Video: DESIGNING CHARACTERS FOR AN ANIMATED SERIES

Because even though he isn't what people would call good-looking, the expressions he portrays and his innocent and caring nature, along with the emotion he shows, makes his character interesting to watch, and he is definitely a character that can stand out on screen, even surrounded by a group of others. And if you want to get a better understanding of appeal, just look at the character designs of other classic Disney movies,
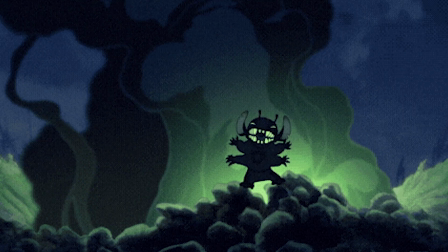from characters like the Beast, Jafar, Stitch, and so many more, who don't all fall into the good-looking category, but do stand out from the rest of the cast and are appealing to watch on screen. Even after you've answered all these questions and have a better understanding of the kind of character you want to create, there's still more work to be done. But now you can actually start drawing, finally. But like with anything new, you aren't always going to get it right on the first try. And that's why designers always have to explore and iterate their designs until they create the one that best captures the idea they had in their head.
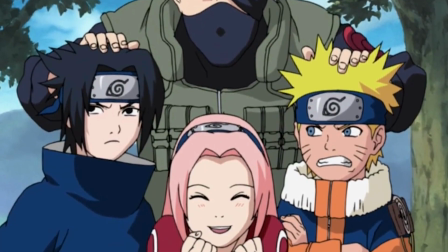If you look at some of your favorite characters in animation, I can guarantee that none of them look like their initial character designs.
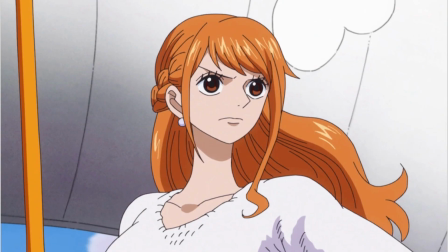And each had to go through a lengthy process of ideation and exploration until the creator finally landed on the design that we get to see finalized on screen. During the exploration phase, I would advise, like I always do, to use reference. Take all the research you've gained from the previous steps and look for inspiration for the character types you are looking for, the setting and time period, as well as the tone, and create your own idea board to pull from when you need to. I would suggest using something like Pinterest or PureRef when creating your idea boards to help keep everything in an easily accessible place.
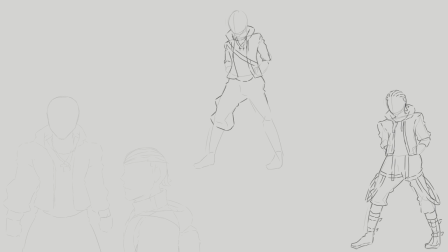For me, when I'm in the exploration phase of character design, I like to take a single pose and duplicate it on the canvas multiple times, and from my references start to draw designs I think will align with the intention I have for whatever character I'm working on. And sometimes I draw in things
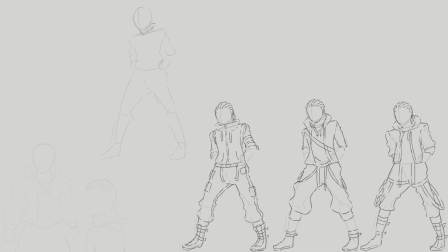that I may not initially have thought would fit for the character, but sometimes you can surprise yourself when you step outside of your usual thinking. From there, I choose what I like from each individual exploration and merge them all together to come up with one final sketched up design.
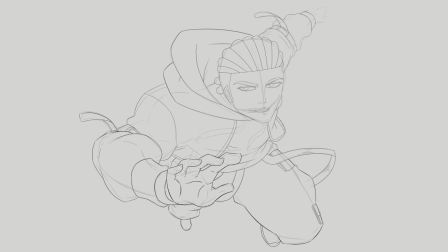Another aspect of design you should consider is color theory, because color plays a big role in character design. Because certain colors evoke different emotions and convey different meanings. For Riff's design, I wanted a bright and inviting look to him, so I went with a warmer color like gold for his eyes, the jacket, and other accessories.
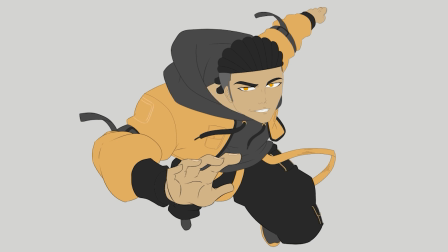But I also wanted a sort of coolness to him, and that's why I kept it simple with everything else having variations of the shade of black.
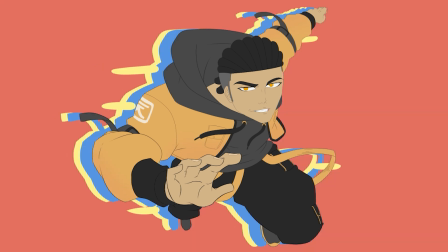So once you land on a sketch that you are proud of and want to move forward with, there are a few more steps to take to finalize your character designs,
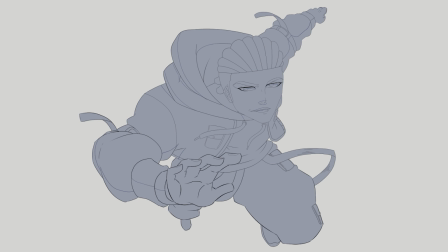like designing a character sheet or expression sheets to help with consistency in your animation,
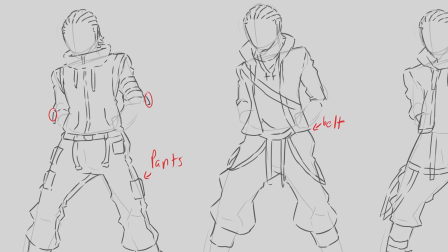and even animating your character turnaround to see them in a 360-degree view and make sure that you can draw them from any side and make them look three-dimensional.
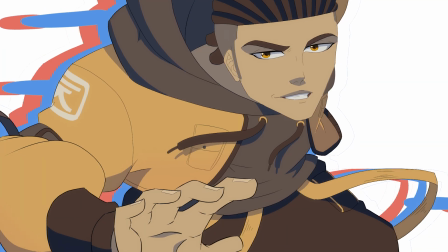But those are all things that I will cover in future videos, so if you are interested in seeing those, then consider subscribing to the channel.
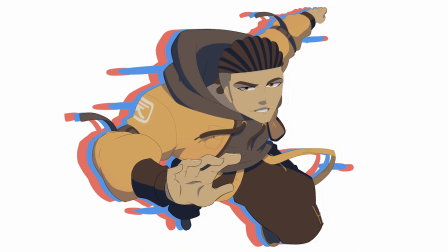I want to thank you guys for watching all the way through to the end, and I will see you in the next one.